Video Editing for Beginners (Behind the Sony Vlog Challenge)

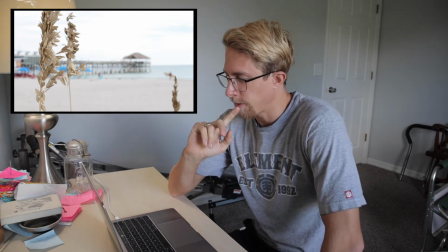(4:06)
It's focused on the reeds moving back and forth, and then it shifts focus to the pier.
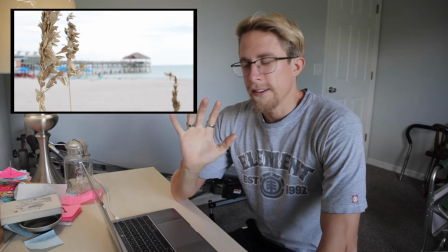(4:10)
Yeah. That was entirely intentional. You start off blurry, far away.
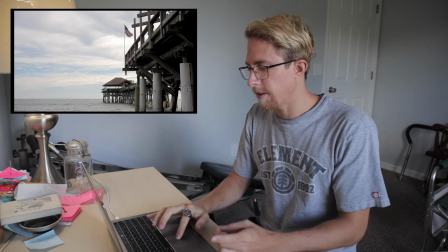(4:18)
The next shot, a little bit closer. Next shot is actually underneath the pier.
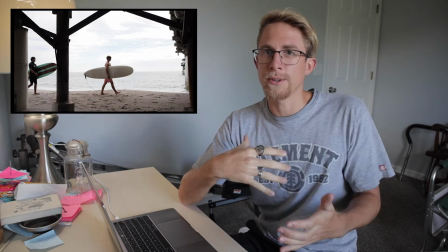(4:23)
And so what I'm doing is I'm developing a relationship between the viewer and the pier.
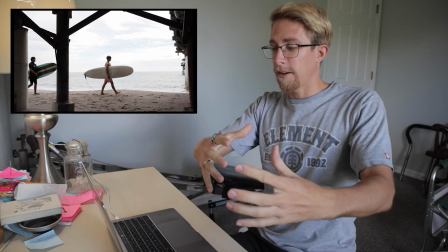(4:29)
I'm not jumping right into the pier, right underneath it right away. I'm creating trust, and I'm almost creating the pier as a character in my story.
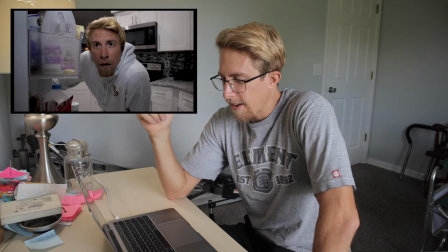(4:42)
What happened here was I had shot myself waking up,
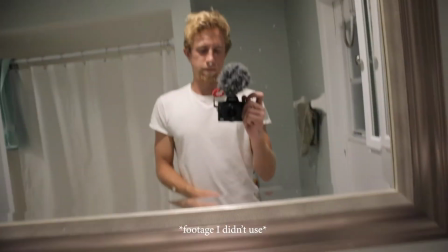(4:49)
coming out of my bedroom, walking into the bathroom, splashing water on my face, brushing my teeth,
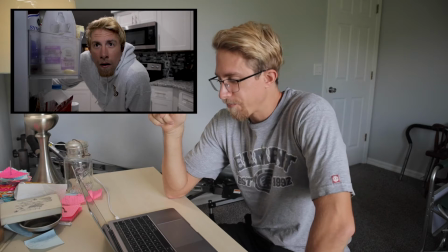(4:56)
And then I cut to this scene of me opening the fridge. But I realized it doesn't actually matter. I could set the scene later on that it's dark out when I'm opening the door for my surfboard, and really it was just showing the audience that I was waking up. It didn't add anything to my story. And so eventually I finally cut it out of the video.
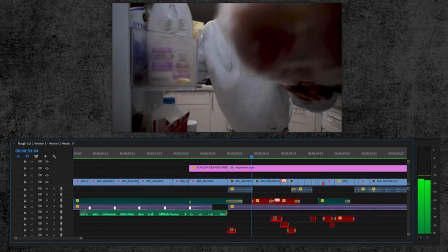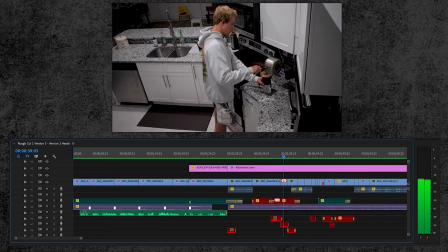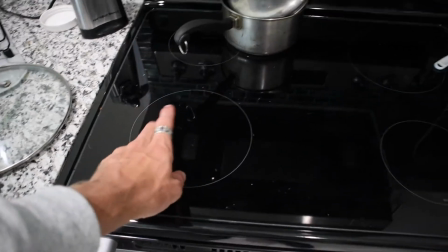(5:32)
Originally, I was planning to go all out with this scene.
Coffee, eggs, creamer, milk, whatever.
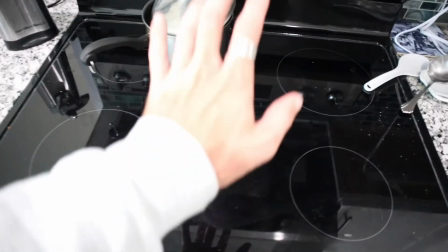(5:42) And then I'm gonna go like this.
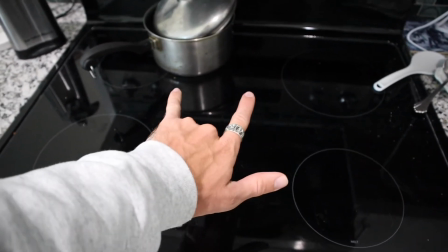(5:46) Or snap.
And then I just realized cooking breakfast isn't what matters. It matters as a part of the story, but if I lingered on it too long, the audience would just get tired of it, and really I would lose a lot of people. And I'd even lose myself. I watched it back and I was like, this is just, it's not a good idea. It's not.
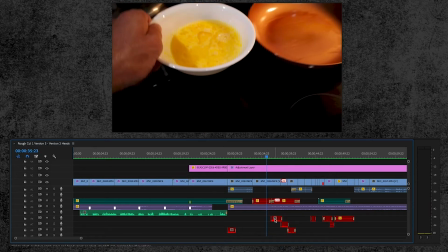(6:10)
Another interesting thing here is, if I zoom in, this sizzle of the eggs on the pan,
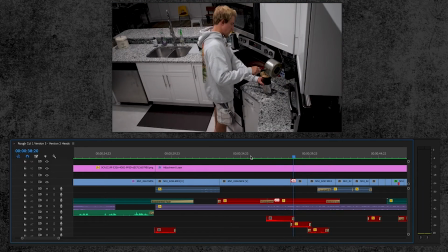(6:22)
that was actually added in after the fact. When I went to pour the eggs into the pan wasn't hot enough to make a sizzle sound yet, and I poured them in and there was no sound. That's what I needed. That's what I wanted to really make it engaging and really emphasize this breakfast scene. And thankfully I was able to Foley that in later. And I poured water into a really, really hot pan with holding my phone next to it. And then I just took that sound and placed it in the video at the exact moment, and it sounded like as if the eggs were sizzling when they hit the pan.
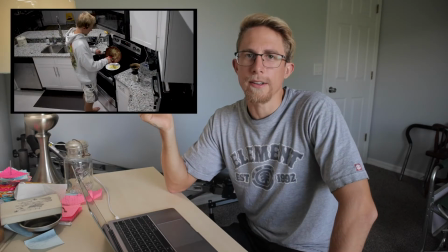(7:02)
But I took like half an hour to clean the kitchen and make it what it is,
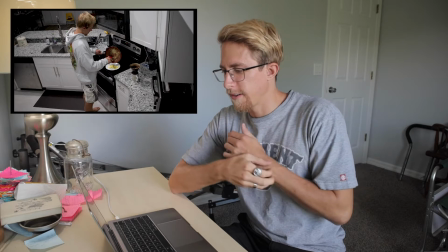(7:08)
and like move stuff around so it would look better in the frame. And it's very, very quick, and you might not notice it
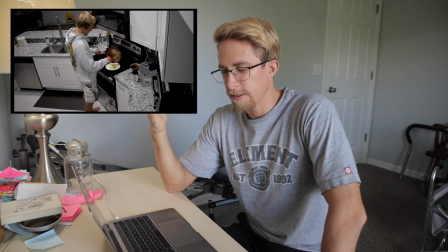(7:16)
consciously, but had all of that stuff been in the video, you would have noticed it like subconsciously, and your brain would have thought like, wow, that's a really cluttered image. Again, these are all the things that you have to think about as a filmmaker that you normally wouldn't have any idea of.
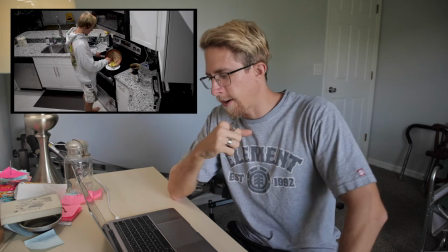(7:33)
When I poured the coffee into the cup and I scraped the eggs out of the pan, you couldn't hear it from the camera.
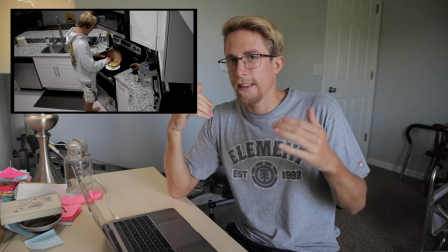(7:42)
The camera was so far off and the mic was so far away that there was just no sound coming from either of those actions. And again, the same thing, what I had to do is I had to take that pan and have my phone recording, and I had to scrape the pan with the spatula after the fact and then put that sound into the video at the right moment.